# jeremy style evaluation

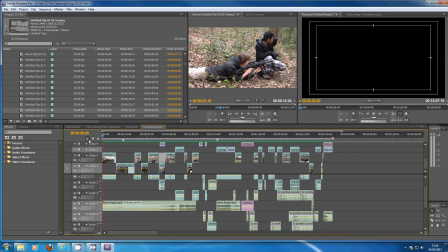0:01 Our film opening starts off with two establishing shots.
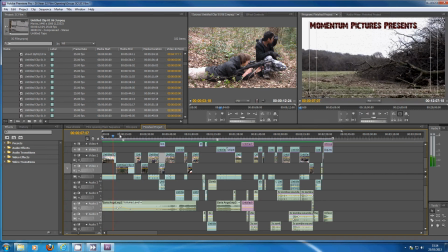0:06 The first is a long shot and the second is a shot of the two missionaries coming into the frame.
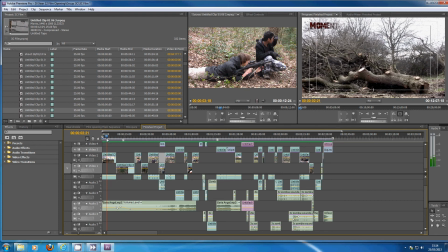0:15 The first shot is just giving an idea of a setting and I think all these
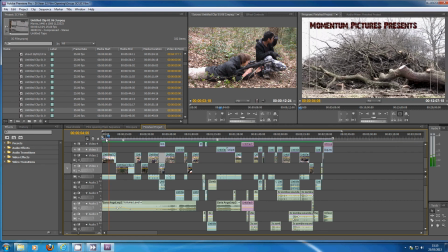0:20 cut down trees gives some sort of good atmosphere which we took advantage of.
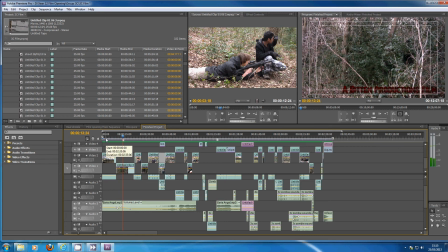0:29 both shots start off quite slow pace and we think that's really worked well because it builds up the narrative it builds up the tension and it builds up the pace and one of the editing techniques we followed here was match on action if you see here Daniel as he's turning around we cut
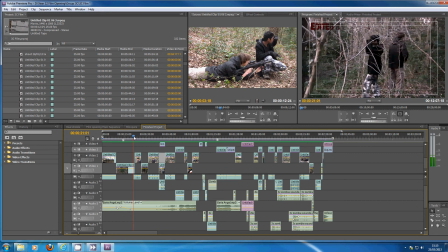0:47 it closer and and his movement works perfectly which we did spend quite a lot of time on to make It was perfect and we actually zoomed in frame by frame to get this shot right.
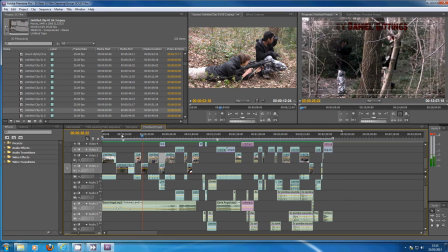1:02 And this whole sequence is just the interaction between the two characters. And this was important for our film because when we first did it, we had no dialogue at this point. It was just Moran and Daniel walking down and there was no actual interaction between them.
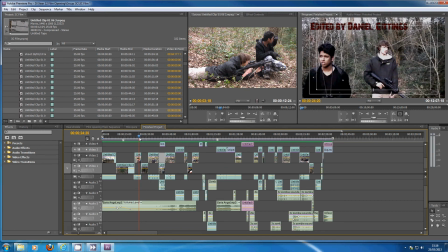1:19 And we got feedback saying it wasn't realistic. So we then wrote a script and actually made sure the characters interacted in a realistic way. We want to reveal the zombies quite slowly. And that's what we did.
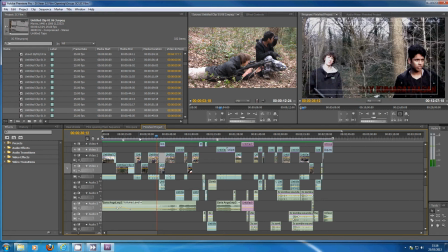1:34 We only first see the zombies do the binoculars of Maran. Here.
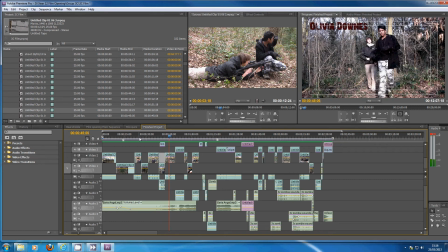1:43 We wanted a slow reveal, so that's what we did. And this whole sequence of the two missionaries walking to the place where they start shooting, we shot from all different angles and we mixed and matched and I think that's what helped us
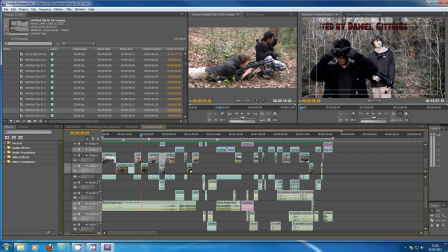2:01 achieve a good start to our sequence because initially some shots were too long,
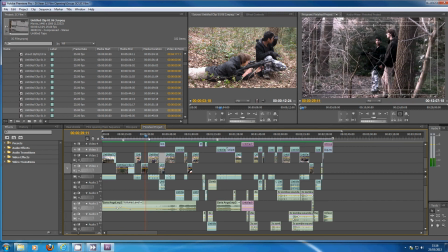2:07 some were too short and it didn't really work.
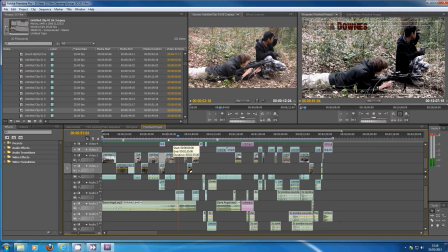2:15 Speaking of different shots, this whole sequence we did with different shot angles and we cut away,
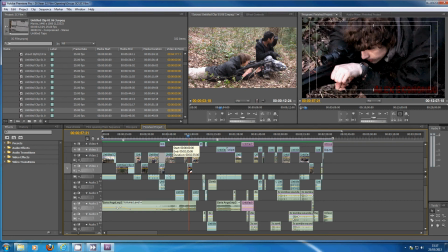2:21 we cut in closer, we cut away and I think one of the key parts was the shots of Daniel setting up.
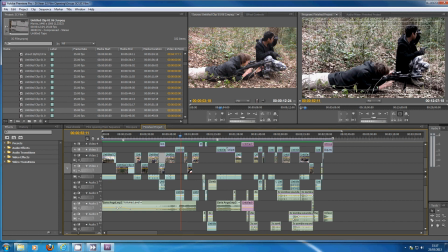2:30 Initially we had it all in this setup, a side setup and we saw him look through the scope, pull the trigger from this angle, however we then changed it to be getting closer, which I'll show you now.
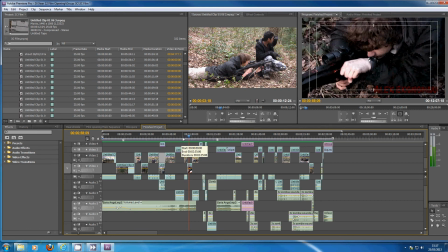2:47 This is important because the audience can actually get involved, they get closer, they get involved with the action, that's really important.
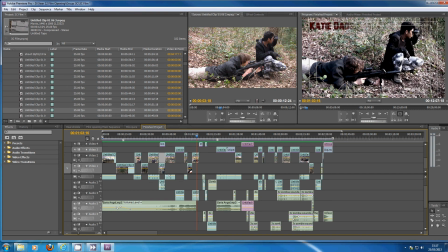2:54 And the way Moran guides him, he's also guided the audience so the audience understand what's going on, which we thought was important when we were doing our script.
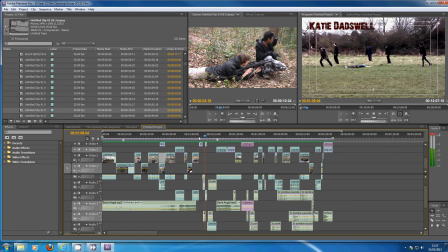3:13 and if you can see here the music or if you can hear here the music gets louder so again that
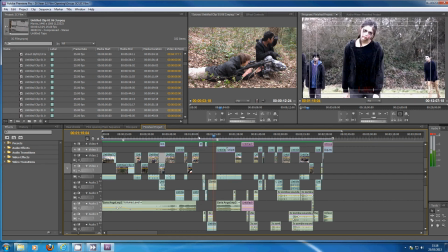3:19 helps us build up the tension and we also start to hear the zombie sounds much louder we
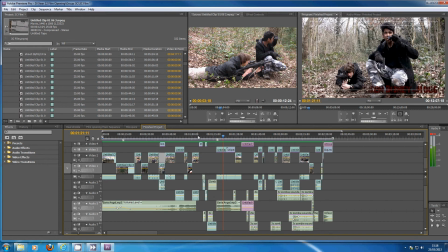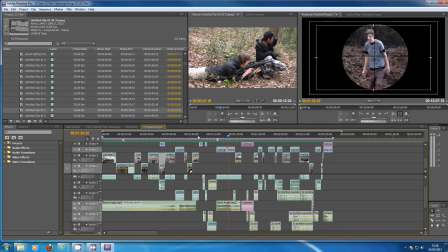3:32 want to have a variety of different gunshots because we don't want too many of the same as it'd be a bit boring and repetitive so we had one here like through the scope of the sniper And we had the other one here,
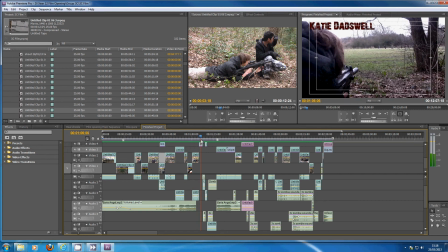3:43 which I'll show you. Just a simple sniper shot.
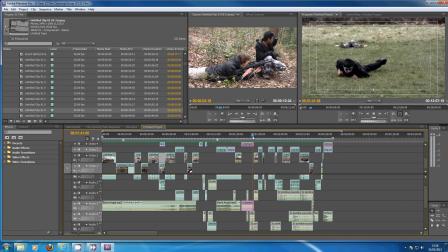3:49 And this is another sniper shot where the zombie gets shot in their leg.
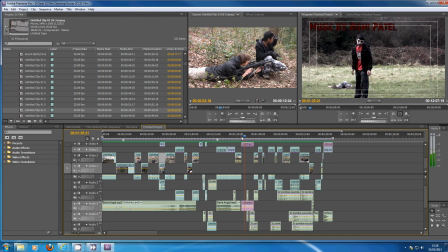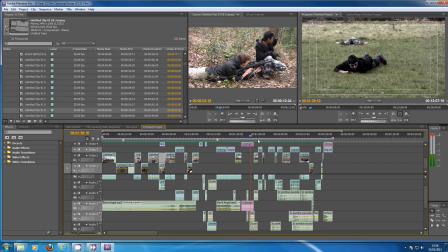3:59 And carrying on.
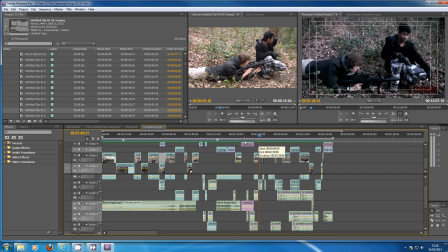4:04 And as the zombies get closer, the diegetic noise, which is a zombie sound, it gets louder. so this gives the audience a sense of time and distance so they know the zombies are getting closer they know that the two main characters have to hurry up or they'll get killed
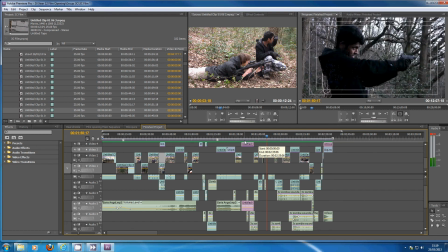4:25 and here we have the main, our protagonist, shooting
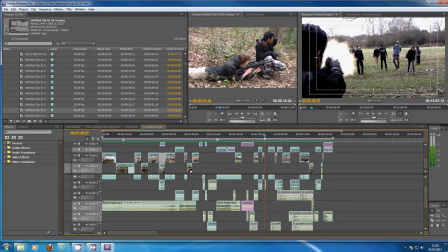4:30 and yeah, we want to have different types of gunshots so here we have an over the shoulder and then here we have a side over two muscle pressure
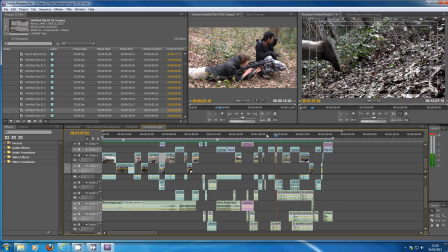4:41 this chase was an important scene in our opening sequence
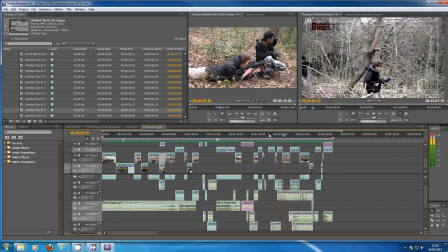4:46 and it took quite a long time before we got it to this point because initially we had too many zombie shots therefore the shots were too slow and we
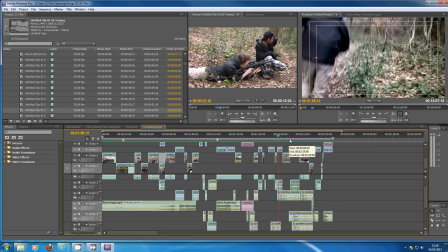4:56 wanted to speed it up as the pace was just dropped too much and here
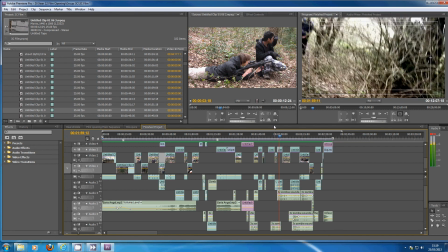5:01 we had too many we actually had too many leg shots as well and here
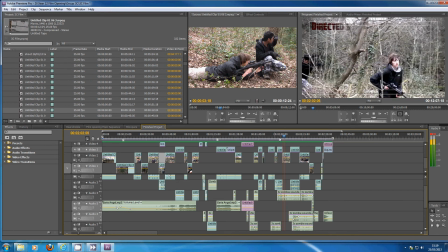5:06 you can see we use an ellipsis because if you look here if you look here the direction which Daniel runs you can see it's ellipses
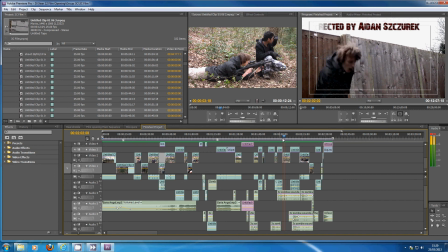5:21 so we want to get from one location to another without too many shots and
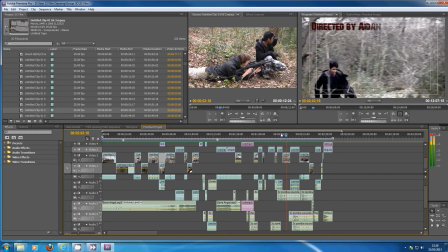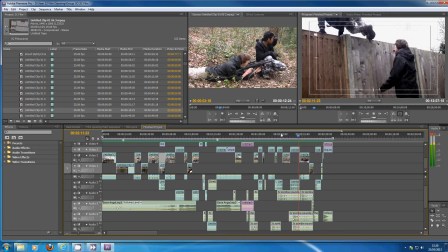5:35 this is just this is just the build-up to the explosion which we did spend quite a long time
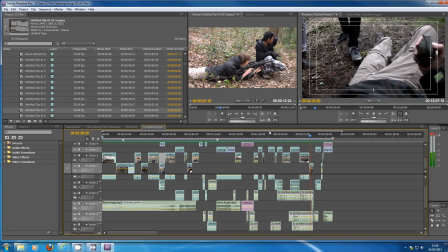5:43 on to get as realistic as possible even then we couldn't get the best that's because of the fence
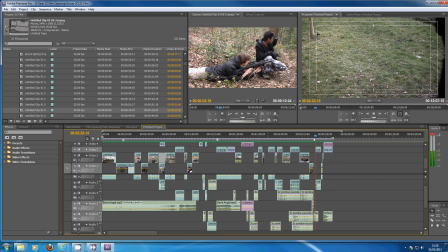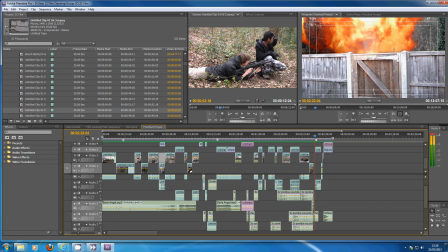6:02 yeah the fence yeah the fence was indestructible which we're going to really do much about we had to deal with it therefore we tried to make the explosion as realistic as possible and here you've got like gravel which we actually threw up in the air ourselves and the explosion which we edited in after effects and
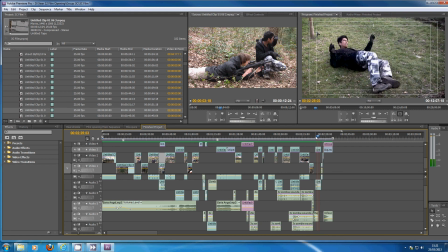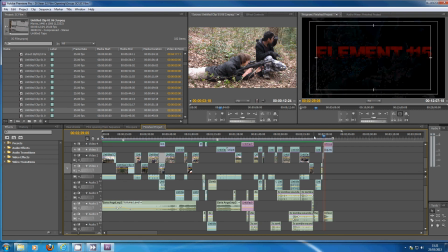6:27 here is a cliffhanger so the audience be willing to know what happened to the protagonist and what happened what we look guy is that just not too much so it keeps the audience engaged and makes them want to watch more and this is just a title we did with the smoke at it
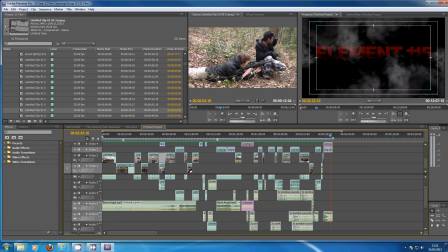6:46 and what I'm gonna go for now is the grading if you look here it's too bright this doesn't really suit this zombie genre so what we did was we made it slightly grayer so if you look at the same shot after it's been edited
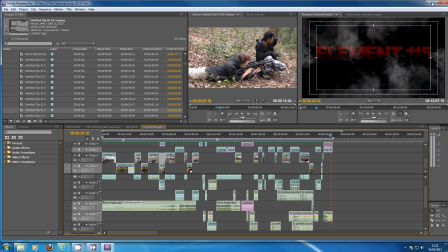7:02 the computer's being a bit slow if
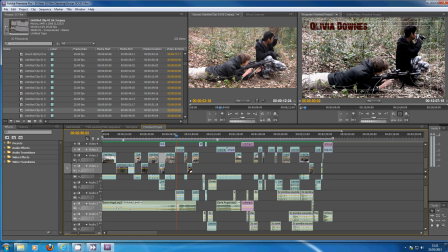7:16 you look at this shot it's much grayer and much darker than the original shots we take which is which game gives us the best zombie film and we think we've done well with that and this is just the general style of our film which follows the conventions that I've mentioned before of the zombie and action genre.